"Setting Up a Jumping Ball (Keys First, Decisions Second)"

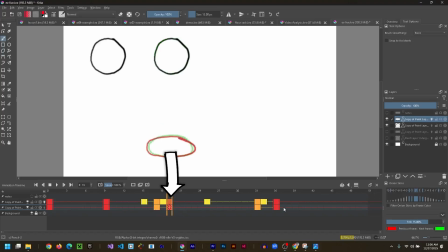So in this case, from the key of the height of the jump all the way to the key at the very end, there's a ton of space in there. So I'm just going to take this key and offset it one more frame to give me a couple frames to play with in here instead of just one frame. That's how I handle issues like that.
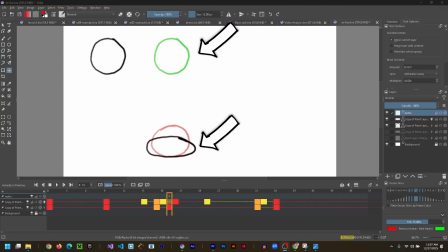And since we know where the ball is going to start and where it's going to end and how many steps we have and if it's going to accelerate or decelerate, we can create a timing chart to help us figure this out quickly. In this case, because of the anticipation and buildup of energy,
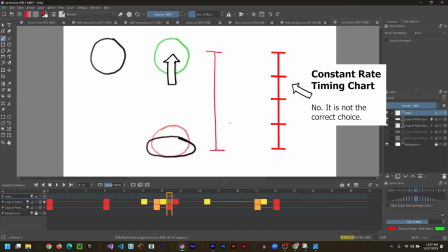the ball is going to spring off the table and come off quickly and slow down on the way up because of gravity.
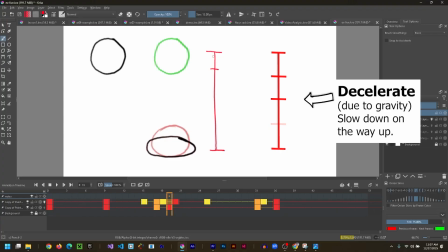And because I want some really animated, lifelike motion in here, I'm going to space this with favoring. And since there's only 2 frames, I know one can be here and the other can be even more favored way up here.
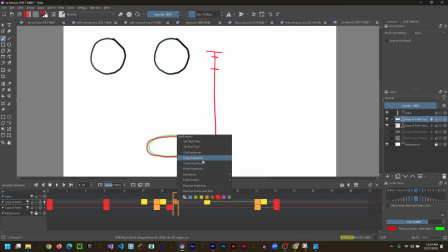When favoring this close to another key, sometimes I just like to copy the key and paste it and move it a little bit.
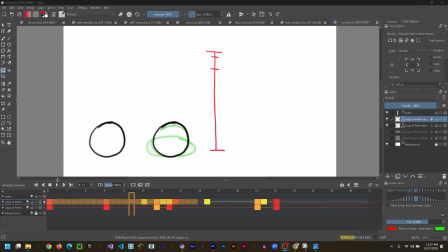If it's that close, it really doesn't have time to change a lot. And on playback for just that section, you can sort of see it just goes really quick and it whips up there fast. This is another great moment to change timing if you need to and adjust spacing as well.
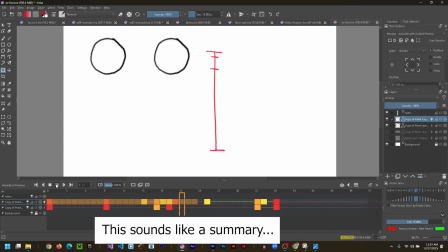If you have more room in your timeline, maybe you want to move breakdowns around, and remember to figure out when they are and not just where they are in time.
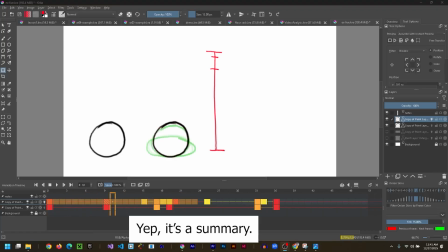And that's what this week is about. It's about trying these out, moving things around, experimenting, and seeing what happens. It's really helpful to have these animations and versions side by side to see immediate results.
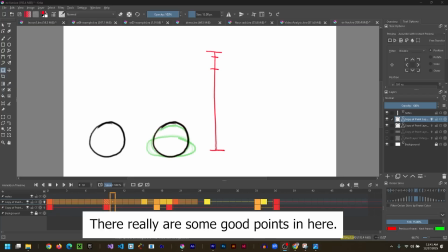That's what practice will look like this week. So save those practice files as evidence of practice, explain them in the assignment comments,
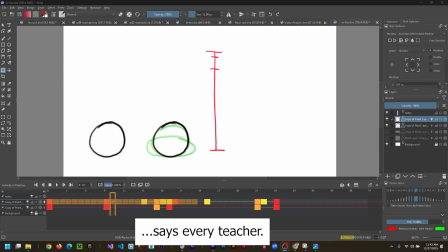and be sure to point out which final versions you'd like scored. Based on what we've learned this week, I think you should be able to figure out the rest of the jumping ball as well as a whole bunch
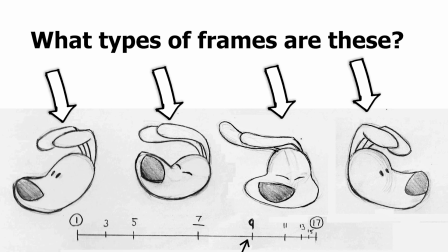of other exercises in this week's lessons. Get confident with these skills, understand the basics of keys, extremes, and breakdowns.
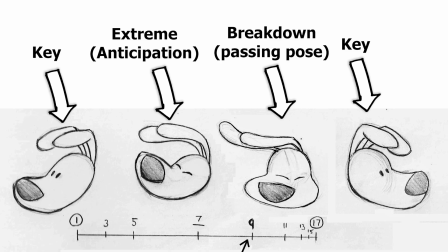Use keys to lock in timing, along with extremes like anticipation and overshoot, and let breakdowns define spacing.
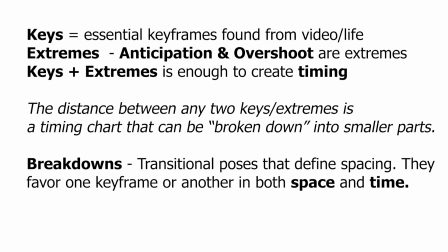The distance between any two keyframes is a motion that can be broken down into smaller parts using a timing chart.
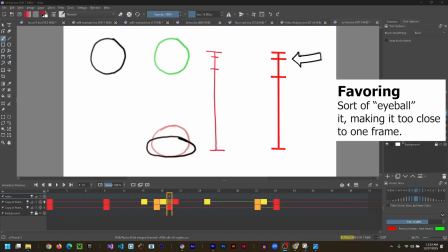Experiment with these concepts and play as much as possible, and have a great week animating.